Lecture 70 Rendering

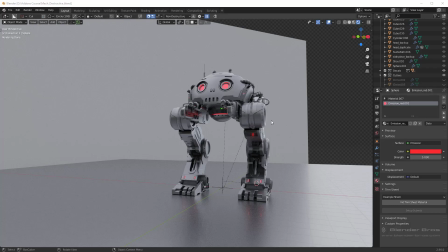Now we need to prep the sky for rendering. So we've already done a little bit of the busy work earlier when we, you know, set up the floor and the backdrop and materials. So most of this is pretty much ready for rendering. We need to find one, a good angle, two, adjust a few settings, then we'll be good to go.
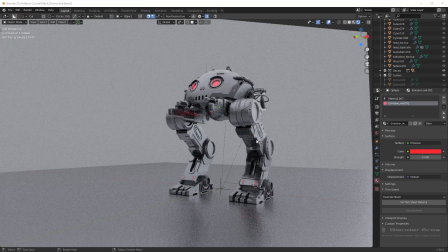So the important part about rendering is finding a good angle, right?
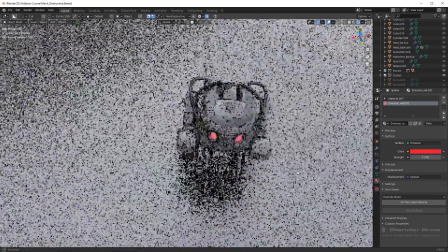Because, you know, certain angles like this, for example, this just doesn't make sense.
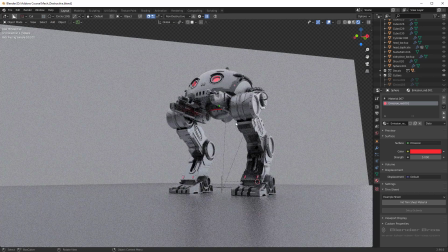But maybe an angle like this would make a little bit more sense, make it look big and intimidating, and overall, just a lot better. So this is mostly subjective, but you want to make sure you find an angle that makes sense. You want to find an angle that makes it look menacing, very large, and has a good perspective.
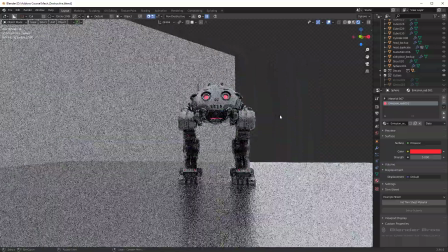So usually what I do is I kind of pan around and just experiment, look at some different angles and see what I like.
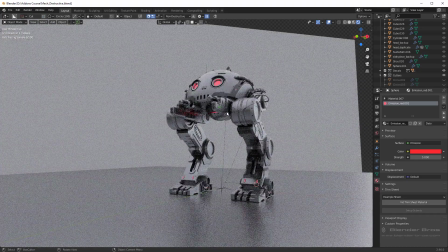I've already mostly have an idea of how I want this to look. It's going to be at an angle kind of like this. Now once you have an idea of where you want this to be positioned, in my case I want it to be, like I said, somewhere around here. All we have to do is add in a camera, and the camera is what's going to actually produce our render.
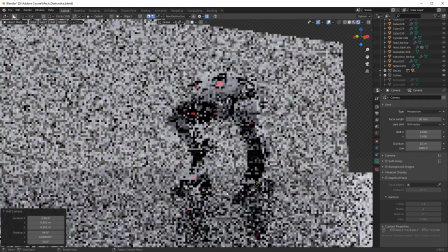So we're going to press Shift A and then go over to Camera. And if you press 0 on the number pad, this is how you get into camera view.
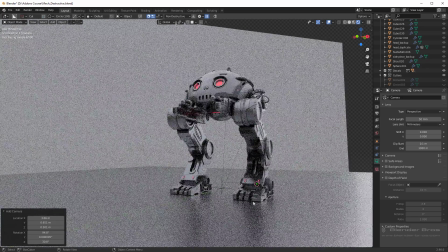And now by default it might be under the floor or something weird.
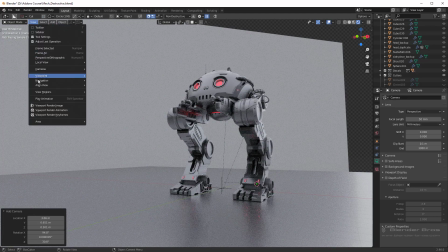All you have to do to reset it is go up here to View, Align View, and then Align Active Camera to View.
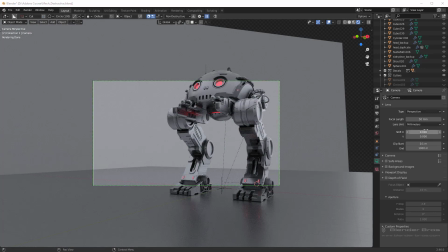Now sometimes, depending on how I want this to look, I'll increase the focal length to get something a little bit more orthographic. If you guys are good at photography, you know, you might have a better idea of how exactly you want to position things.
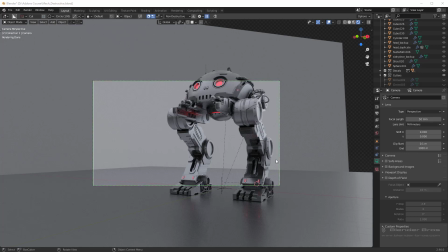I don't come from a strict photography background, but, you know, I've studied quite a bit in the photography space. I'm definitely not, you know, a seasoned photographer by any means, but, you know, I can get around with the focal length.
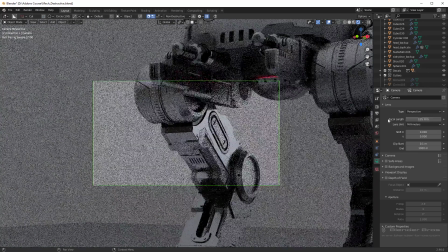So we'll go at something like 135 millimeters or so and really bring this back.
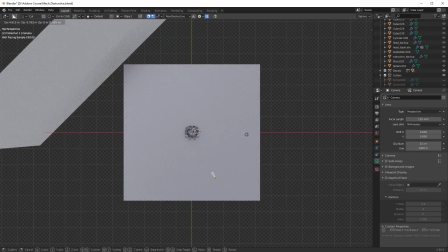And, oops, pressed the wrong button. I'm going to grab it on the Z-axis, local Z-axis, and just kind of pull it back this way.
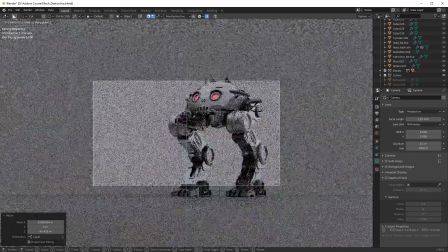We're going to get ourselves a nice little view somewhere around here.
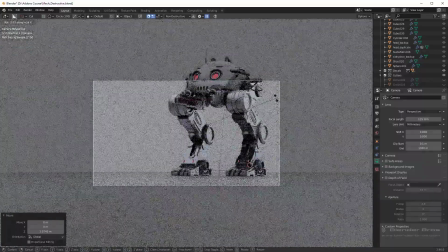Let's rotate it downwards a bit. Move it back some more.
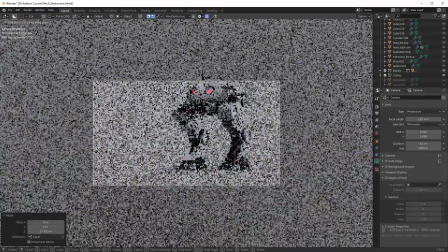Grab it on the local Z. We want to make sure this guy is actually fitting in the frame here.
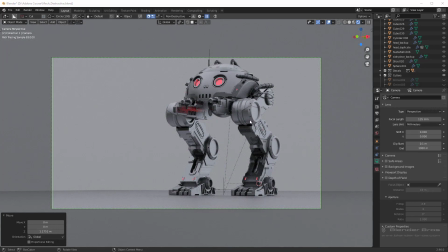And you can see that this focal length kind of makes it look a little bit more orthographic in the scene and just, you know, very nicely positioned. So we need to pull it back just a bit more to fit everything, not too much more, so just be careful with it.
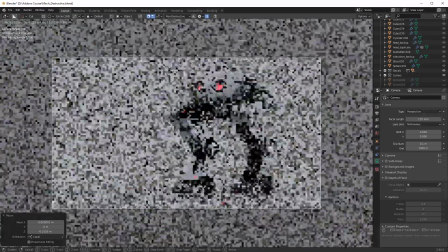You know, around here should be okay. And then I'm going to pull it over to the right a little bit. We'll just grab the camera, move it over a bit. Have a little bit of empty space on the right, but not too much.
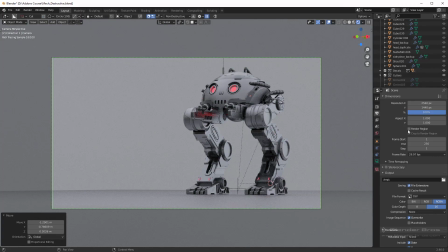And we can also go here to the output panel and click on Render Region, so that way it's only rendering what we see in this frame.
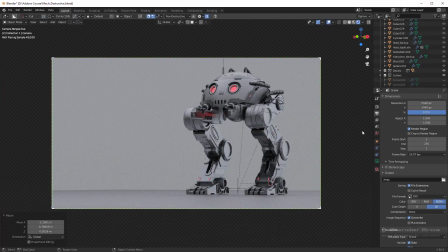Nothing else will be rendered, which also increases performance. So we're going to move this a bit more. Now we want to make sure we get the floor as well as the backdrop to, you know, maximize the aesthetic of the render. I also want to make the floor a little bit more reflective, perhaps.
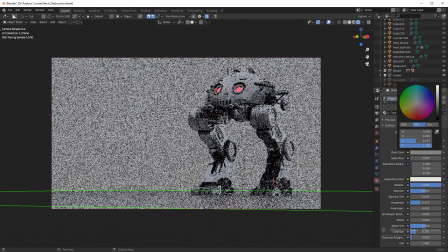Maybe we'll go in here, drop the base color a bit, and then make it more glossy like that.
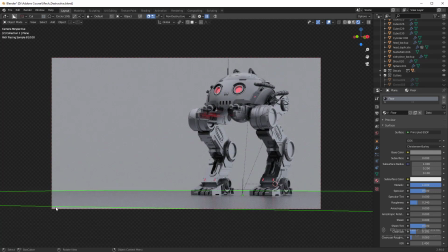And let me also scale this floor up a bit more. You can kind of see we have a triangle down here that isn't part of the floor. We'll just scale that up a bit to make sure it goes throughout the frame. And this is looking pretty good.
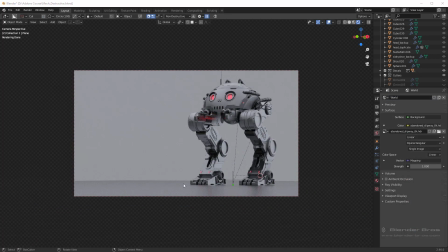Now I think we should also scale up the floor a bit more. It's kind of claustrophobic here in the back, a little bit too close to the foot in my opinion. And also we should move the backdrop backwards a bit. So first thing I'm going to do is take the floor and scale it up.
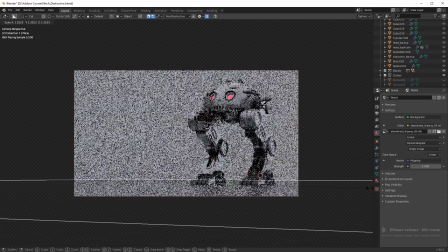And the more you kind of do these renders, the more you'll begin to feel comfortable with them.
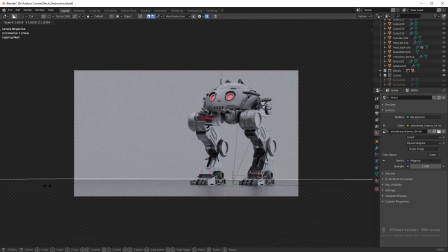I mean, we're all still improving. I'm definitely still, you know, finding new tricks and techniques to make the renders look better. It's just a skill that you develop. So I'm going to scale up the floor a bit more like that.